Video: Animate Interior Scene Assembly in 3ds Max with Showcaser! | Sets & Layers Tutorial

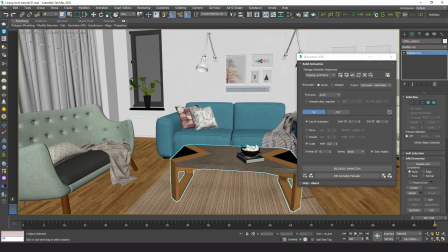Since all objects rest on a surface, either on the floor or other furniture, I'd like the plugin to place the pivot for animation at the base of each object. Good. Let's leave all settings as they are and build the animation.
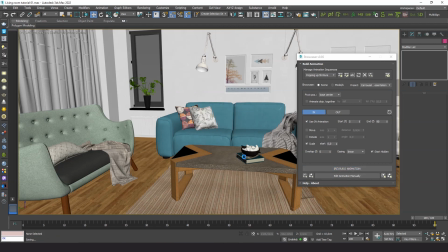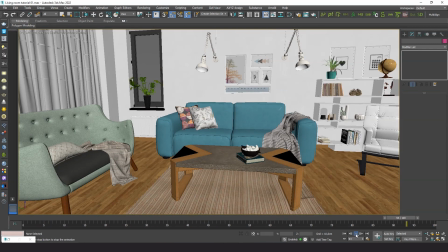It looks very similar to the previous one, but the difference is that now we can control the order of appearance of each layer and perform the animation strictly per layer.
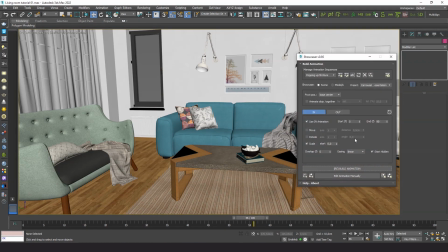Let's just add some overlapping and set Ease Out to make the animation smoother.
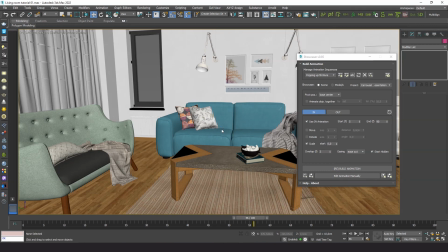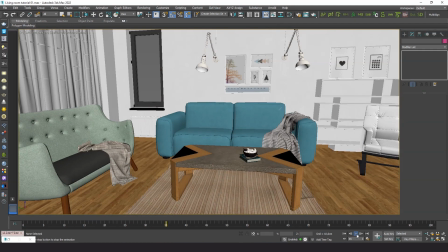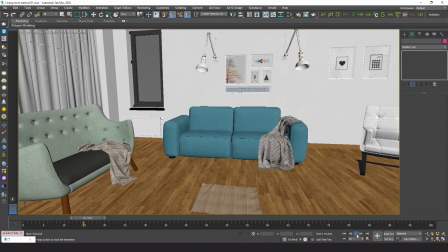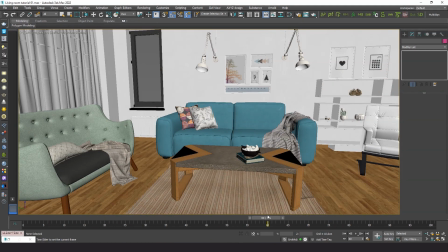Great. Now I see that it takes too long to animate all these small objects on the bookshelves.
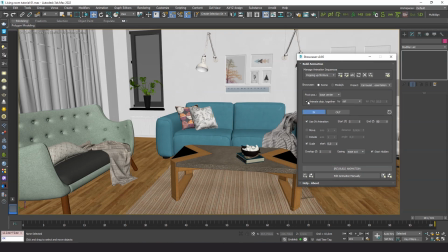So we can use this option, animate objects together, for example by similar size, and set a tolerance of 30% of similarity.
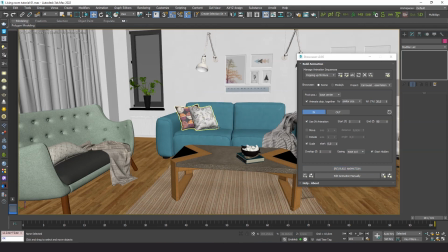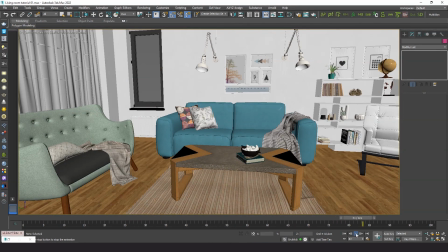Now it's much better. You can see that many of these objects are now animated at the same time, by groups. This looks more organic.
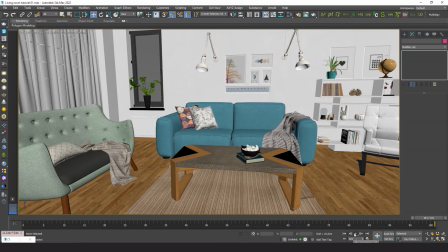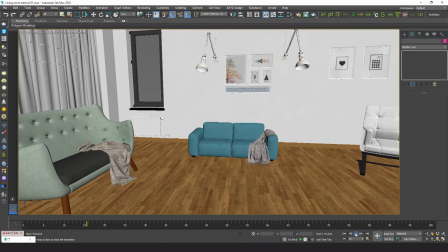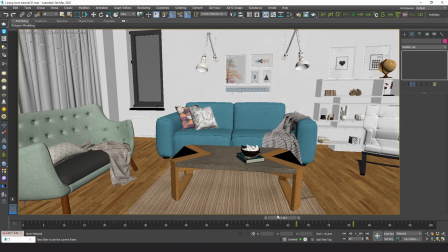Great. Let me now make some final adjustments. I'd like the animation of these small objects to occur a bit earlier, so the whole animation sequence looks more fluid.
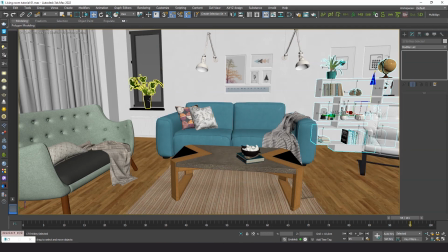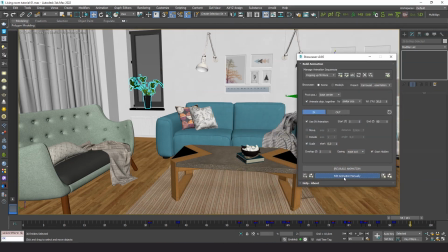So I will use Edit Animation manually to display the keyframes of the selected objects on the track bar.
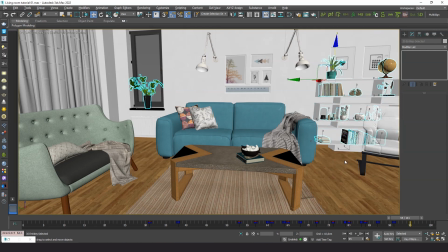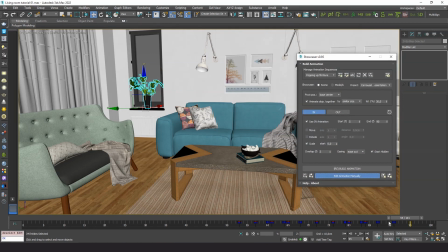This way I can move them to the time I want those objects to show up.
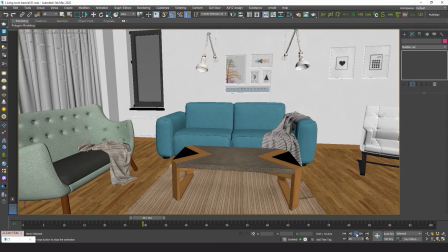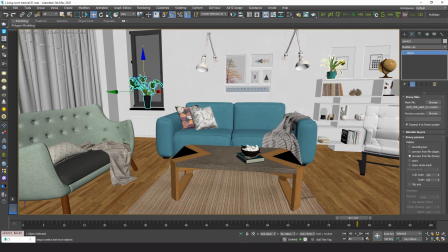And lastly, I'll do the same for these plants, which are the last objects being animated.
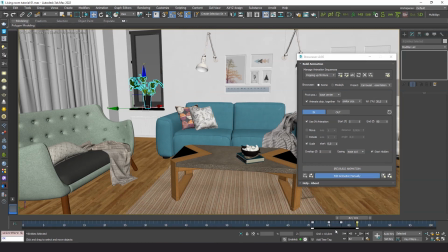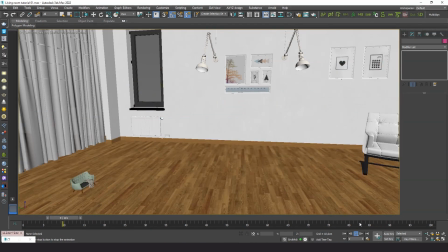Nice!
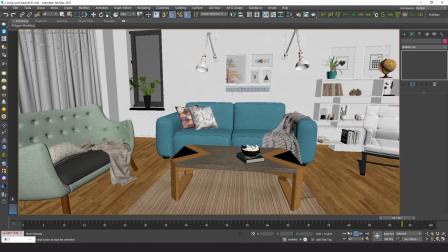I hope you enjoyed this tutorial. See you in the next one.